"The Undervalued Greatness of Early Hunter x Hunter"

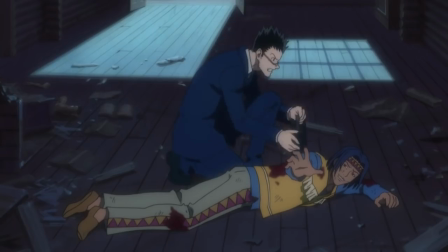[12:24]
There was no set criteria for passing this test. So long as one was skilled at something, that's all that mattered.
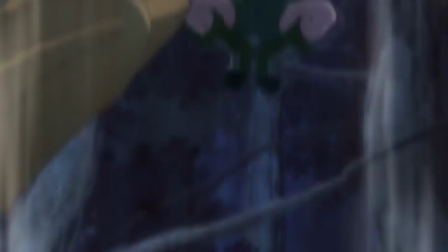[12:31]
It adds an extra layer of nuance to the hunter exam and the title of hunter itself. Becoming a top hunter isn't about becoming the strongest or the smartest or the kindest.
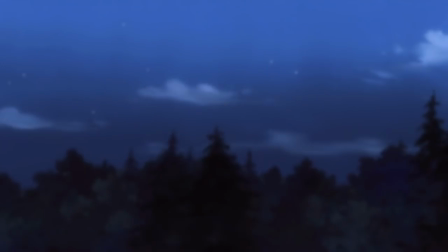[12:40]
It could be any of those things, all of those things, or none of those things depending on one's strengths and weaknesses.
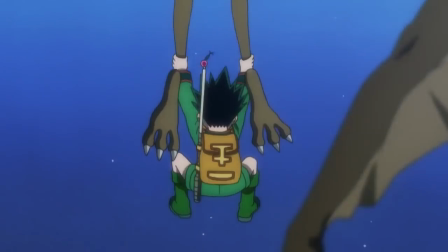[12:46]
You can be dense and emotional, reckless and naive. So long as you're capable in some capacity, you can still qualify for the exam.
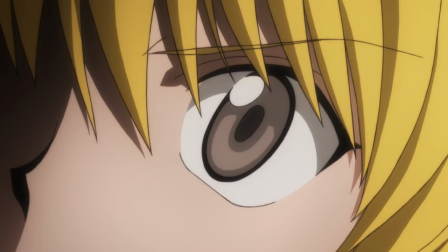[12:54]
On a darker note, though, that also hints at the notion that hunters can be deeply flawed people.
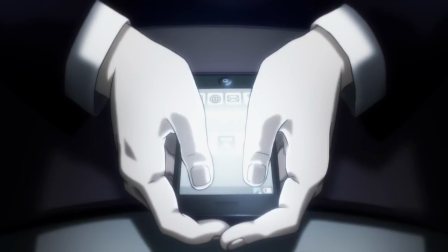[12:59]
And while that idea isn't really focused on here, it's details like this that leave such a concept so ripe for exploration.
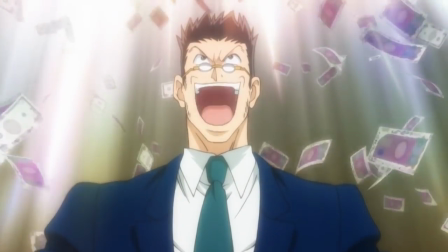[13:08]
Once the three are escorted to the exam site, Leorio and Kurapika have a back-and-forth exposition dump that is cleverly built into an argument about what a true hunter should be.
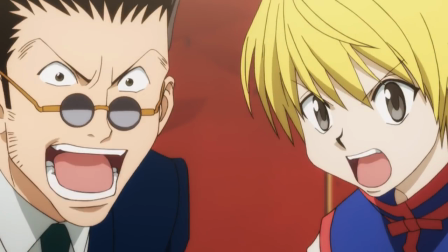[13:17]
It's a fun way to show the strain of a still-developing friendship while also dishing out a bunch of facts that will be important down the road.
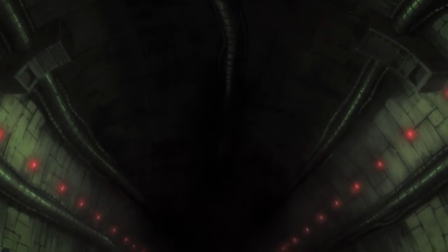[13:24]
Then they arrive at the exam's first phase, and a bunch of new characters are introduced.
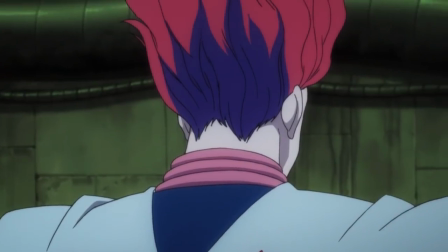[13:28]
I will admit that the 2011 anime hurts Hisoka's introduction a bit by having him turn a guy's arms into flower petals,
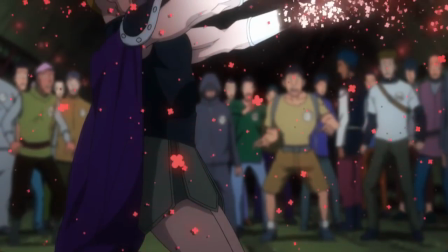[13:35]
where in the manga, he presumably just chops them off. TV censorship, I get it.
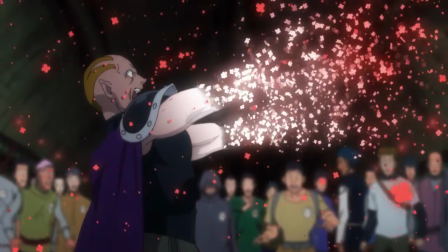[13:40]
But this isn't how Hisoka's powers work.
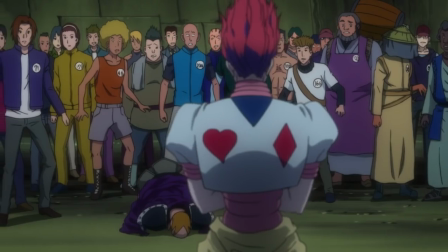[13:42]
In theory, the significance of this moment is the same, but in practice, it just muddies the water surrounding what he can and can't do.
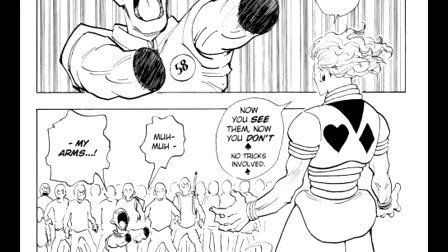[13:50]
Then again, in the manga, there is no specific shot of him cutting them off,
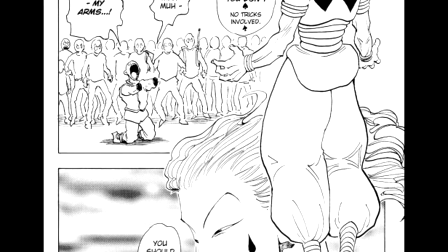[13:54]
and I don't believe the arms even show up in the panel, so they just kind of disappear, so that doesn't really help either.
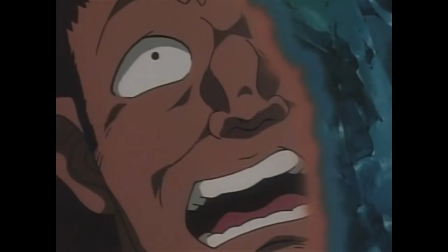[14:00]
But then again, the 99 anime doesn't do it much better. He's stuck in a wall or something?
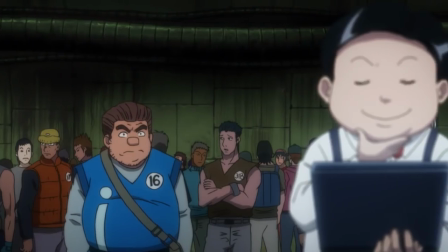[14:05]
What, why, how? Another noteworthy aspect of this episode is the introduction of another rookie named Nicholas.
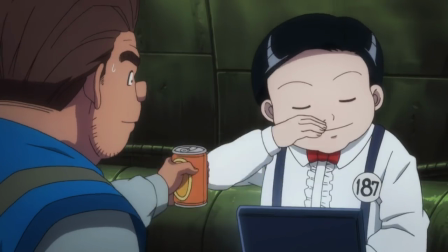[14:11]
He gets enough buildup in the scene with Tonpa to seem like a potentially important contender, which makes his quick exit in the next episode all the more impactful.
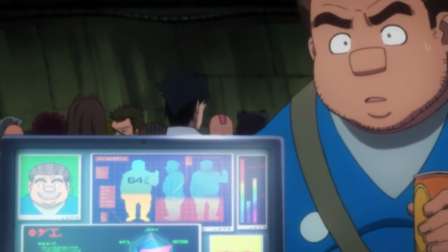[14:19]
Various other characters had been tossing out numbers and percentages that emphasized just how rare it was for a rookie to make it to the Hunter exam,
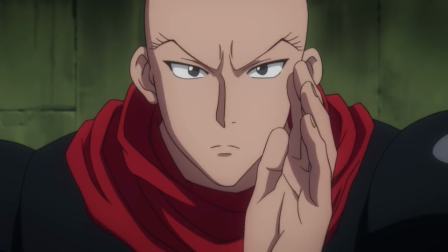[14:26]
let alone pass it, yet we'll later see guys like Hanzo and Killua join our three heroes as rookies who perform exceptionally in this exam.
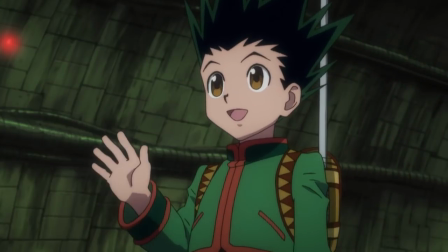[14:34]
The trope of a main character being part of a talented class of prospects is not uncommon among battleshows like this,
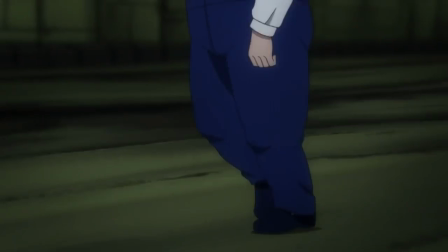[14:40]
so it's nice to see someone suffer the consequences that unskilled newbies are supposedly meant to face in these scenarios.
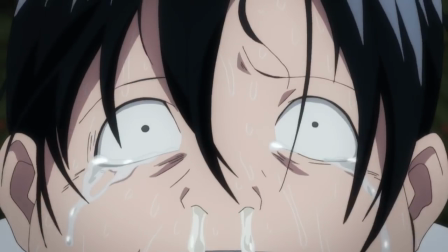[14:47]
Not everyone needs to share the blessing of a protagonist's plot convenience.
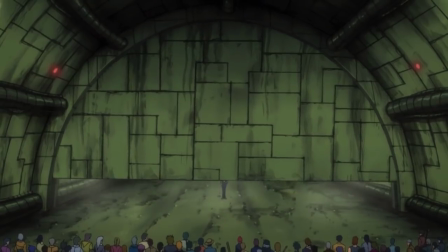[14:51]
There's an interesting detail in the next scene that could easily be considered a flaw, but it plays into my theory of the anime's tonal misdirection, so I'll roll with it.
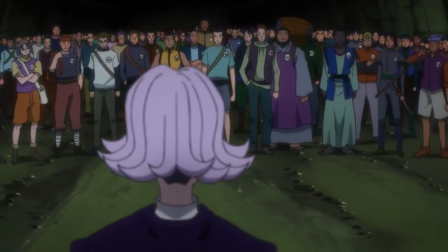[14:59]
The examiner's arrival is punctuated by this bouncy, goofy piece of music, which boldly contrasts the severity of his dialogue.
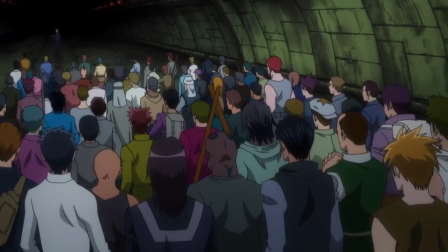[15:07]
This track downplays the potential consequences of the exam, as if these threats mean nothing to our protagonists.
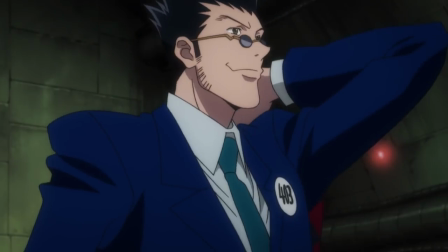[15:13]
This is accompanied by several shots of the rookies looking confident before the camera finally settles on Gon.
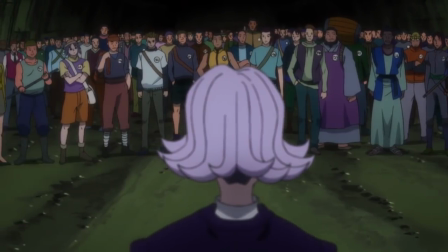[15:19]
Then we pan across the crowd of applicants before again returning to Gon. Gon isn't afraid of what's to come.
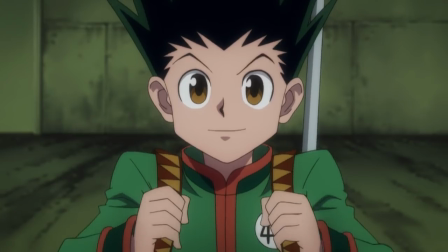[15:25]
He's curious and excited. And because the visuals put so much emphasis on him, I get the impression that I'm viewing this discussion through his eyes.
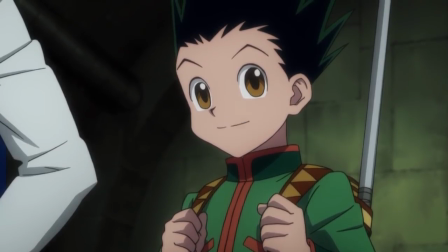[15:34]
He's a kid, and a rookie. Of course he would initially overlook the dark undertones of the hunter exam.
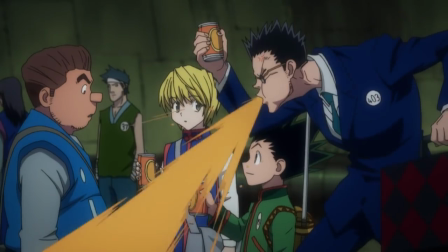[15:39]
Tonpa tried to poison him, and he thought it was an accident. This lightheartedness and the way it's challenged is a critical part of Gon's character throughout the series.
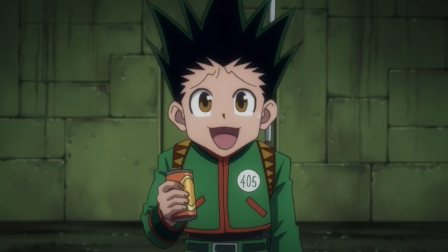[15:47]
But to effectively challenge it, you have to establish it first.
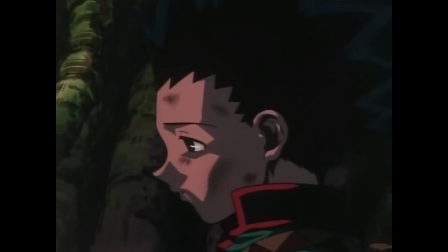[15:51]
The 99 anime somewhat stumbles in this regard by taking everything too seriously, but that's a discussion for another time.
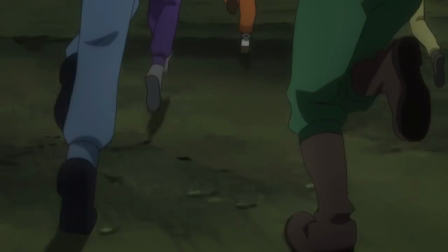[15:58]
Now for the fun part! Episode 4 features nothing but the characters running down a long, dark tunnel.
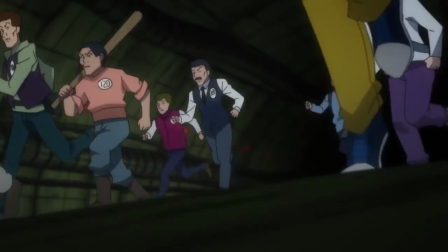[16:06]
This section is often criticized for being slow, boring, and not offering much in the way of plot progression.
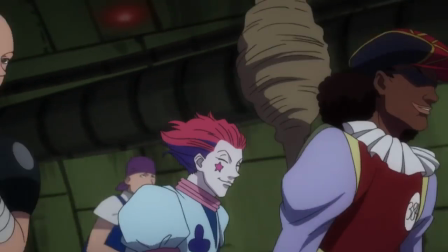[16:12]
And yes, the task is confined and monotonous, but it's supposed to be.
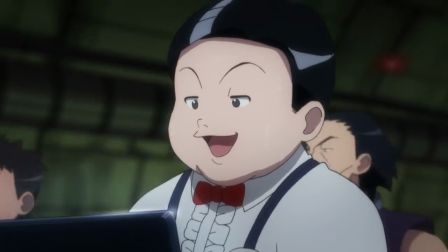[16:16]
Several applicants, including Leorio, assume that this phase must be a physical endurance test, but there's more to it than that.
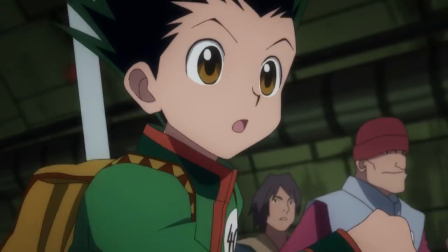[16:23]
It's also a test of one's mental fortitude, their willpower, as no one has any knowledge of how far and for how long they'll be traveling.